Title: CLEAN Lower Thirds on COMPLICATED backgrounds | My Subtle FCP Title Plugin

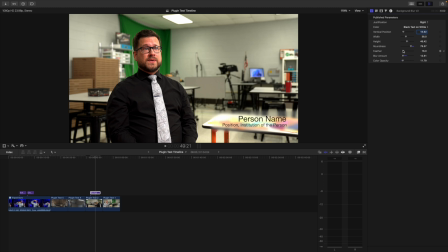4:04 And it's built where it animates on, takes about a half a second to pop on, and then it holds until half a second fade out. And that half a second stays true regardless of how long it is. I can shorten this, and it's still the same length of animation.
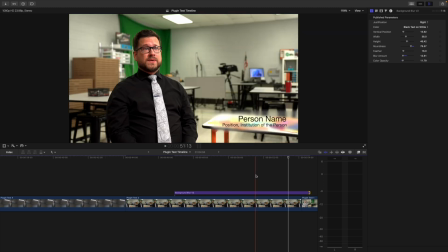4:21 And if you make it really long, it's not going to animate slower or anything like that. It's just going to hold that the whole time, except for the last half second when it fades on and off.
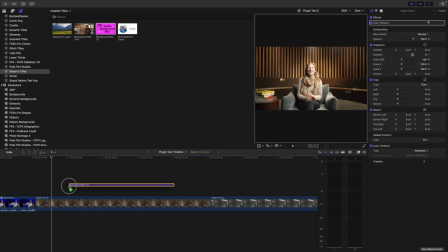4:29 Now, if we do another one of these, the nice thing about this is I have those defaults in there, and I think it defaults to Helvetica New, but it may default to whatever your default system font is when you add titles. But not only can you adjust the things that I've put here in the inspector and the white text on black, black text on white.
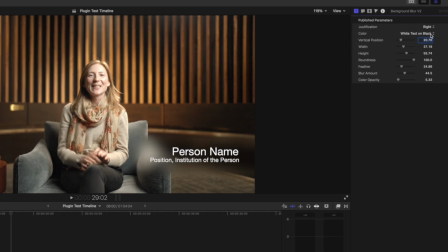4:48 For this one, I'm going to pull this over to the right so we're not obstructing those books. I'm going to raise this up a little bit Vertical position up a little bit, so we're just above the arm of the couch. I'll pull in my width a little bit.
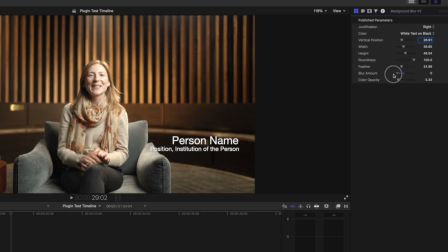5:02 And then I'm also going to bring the blur down because I don't think we need quite as much. If we bring it all the way down, we start to lose the word position there. And so if I just bring it up a tiny bit, it's a little bit easier to read. And so that's the goal of this, is to create something which is just legible without being a box, without being an obvious thing on there. But the other nice thing is that all of this is fully editable.
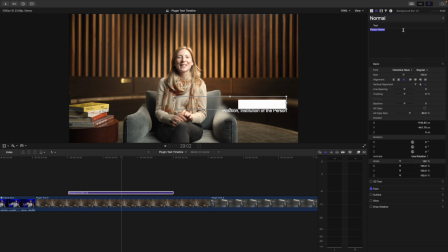5:26 So I can double click the person's name and not only obviously change the name, but I can change all of the fonts.
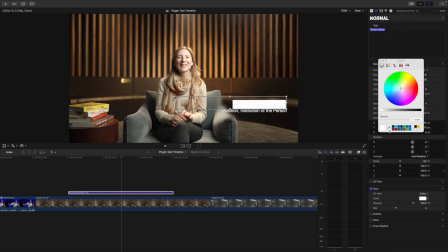5:33 I can change all of the colors to be whatever I would want it to be. And you can do this for both the title and the subtitle, but it gives you full control to put whatever you want there in a place where it may not be good for just text to go without a box,
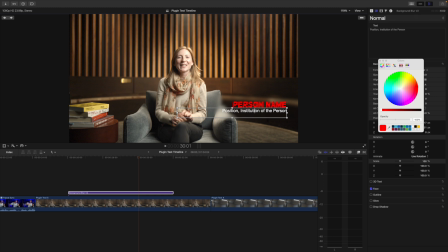5:53 but it's this compromise of a box. So this is what I built, and I end up using this all the time because I like this style of title where it's just text on the screen, where it fits in subtly without being a distracting focal point of anything. It's there to reference something. Hopefully people aren't paying much attention to it, and this is my method of getting people to mostly ignore it, I guess.
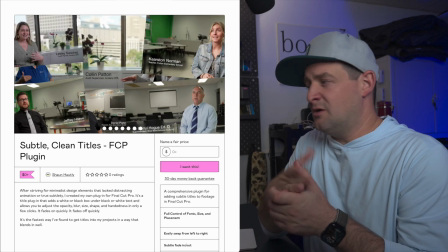6:16 So I put this on my Gumroad store, and I'll put a link in the description if it's something you're interested in.
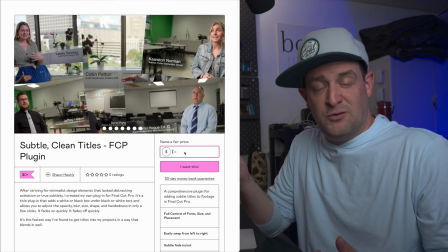6:22 It's like a $0. You can pay for it if you want. You can put any amount in there, but it's also just put in $0, and you can download it and drag it to your movies, motion templates, title folder, and drop it in, and it'll appear in Final Cut like any of your other titles, and you get to work. That's all I got. Give it a shot. Let me know what you think, or if it has any problems, or if it's not working on your system, let me know, and I'll get it fixed. That's all I got. Have a great day or night or whatever, wherever. See you later. Bye.